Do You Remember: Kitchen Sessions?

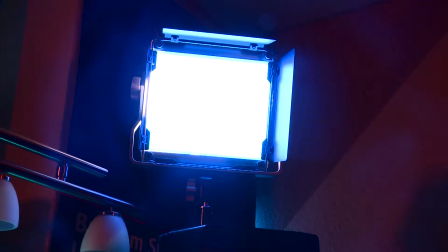4:09 The barn doors help me guiding the light so it only goes where I want it to be and so it won't be all over the place.
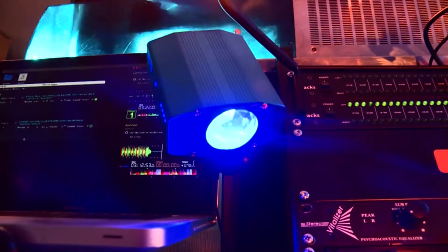4:16 On top of that, I have a little cheap effect for the mixer and a spotlight for the players.
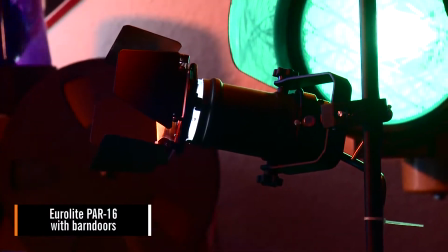4:22 Another spotlight illuminates me from behind. This is an old trick that makes the person in front of the camera stand out from the background a little bit.
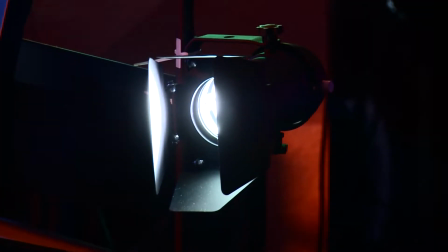4:31 And then there's a spotlight that brightens up my old standy from EF13.
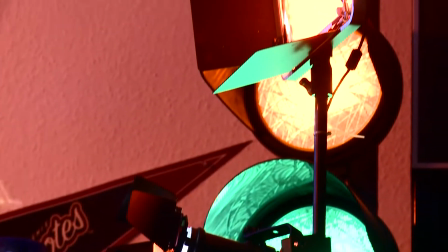4:38 All these lights are LED, fortunately. If they were halogen lights like back in the days, it would get hot in here real fast.
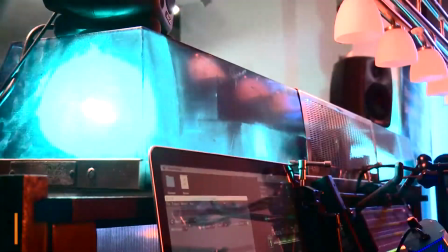4:47 And not just because of the music. And of course, there's the police lights.
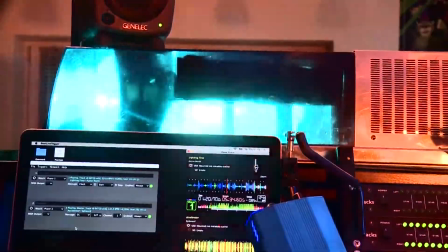4:52 A cheap Chinese 2200 volt light as well as a genuine American police light bar from the 1970s.
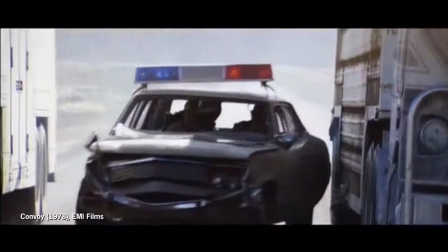4:58 Those of you who grew up with 1970s movies and TV shows have seen this all over the place.
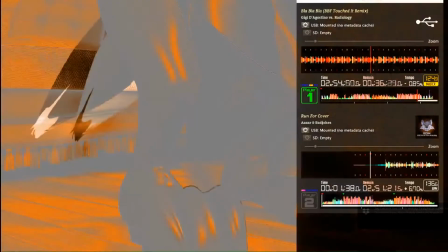5:05 So this is what the picture looks like as the video switcher creates it. It's still a bit boring.
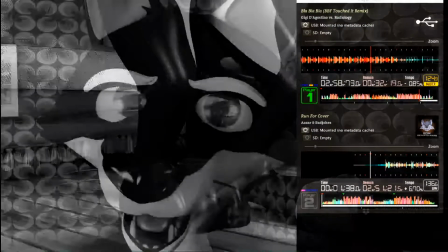5:11 We can do better.
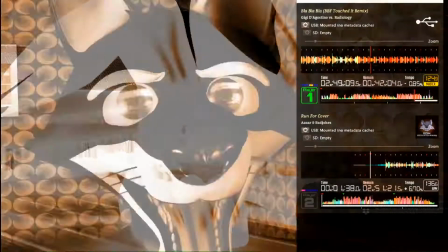5:13 The audio signal coming from the DJ mixer is being embedded into the video and it's being sent via SDI protocol to the streaming PC on the other end of the room.
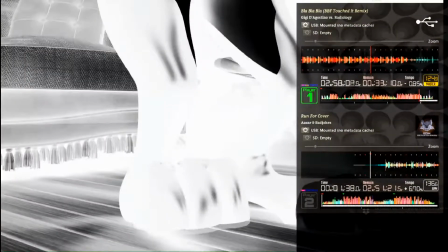5:22 That is PC number 6. A Blackmagic Decklink Pro adapter feeds the SDI signal into OBS, which then adds all the nice graphics.
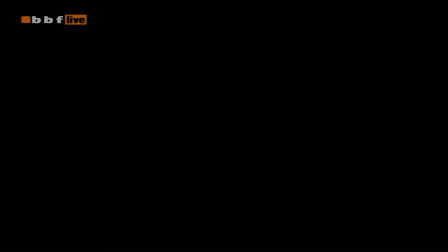5:31 The corner logo, the player frame,
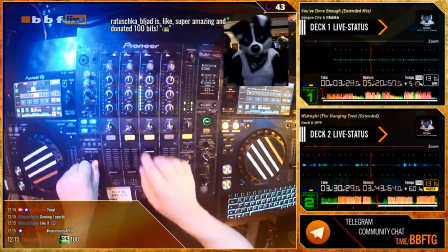5:35 the Tippy Stream alert, the chat, and all the other overlays.
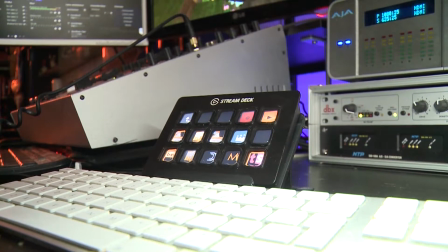5:43 I have a Stream Deck that allows me to remote control all of these things, so if something happens, I can quickly respond.
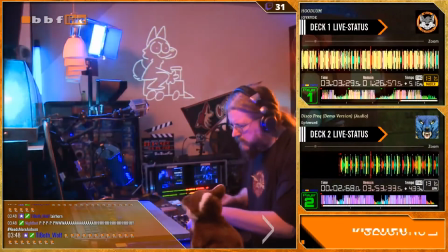5:50 And that's it. Simple, isn't it? Well, okay, not that simple, okay.
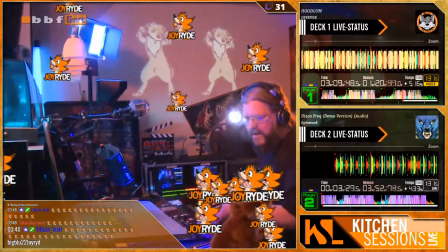5:56 And some of you may think it's a bit over the top, but everything here is mostly thrown together from equipment I had laying around.
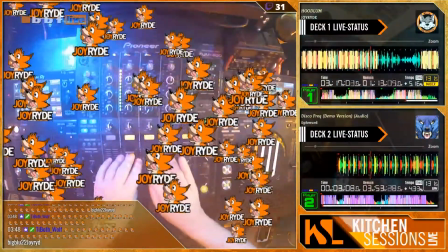6:01 And it's actually very hard to find certain things like players or PCs that can play multiple video streams at the same time at different resolutions.
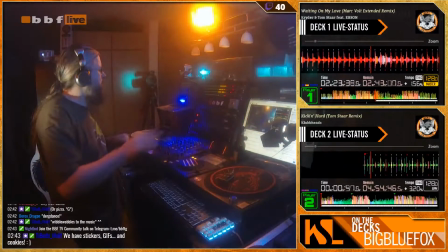6:11 And if they exist, they sometimes are unstable. I like having things redundant, so if one component fails, you may miss a bit, but the stream itself can go on.
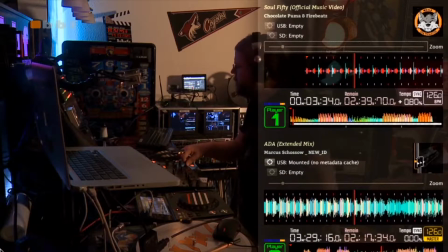6:20 By the way, this is what my stream looked like when I started. There's a bit of a difference, right? So, this is how it works. This is how I do my thing. If you think this video has been fun, please like and subscribe because as a YouTuber, I'm supposed to say that. And I'm adding extra cuts because that's what YouTubers do as well. Cut, cut, cut, cut. Tomorrow, we are going to be back with your regularly scheduled fun from past conventions. First YouTuber editor for your content. So, see you then. Goodbye.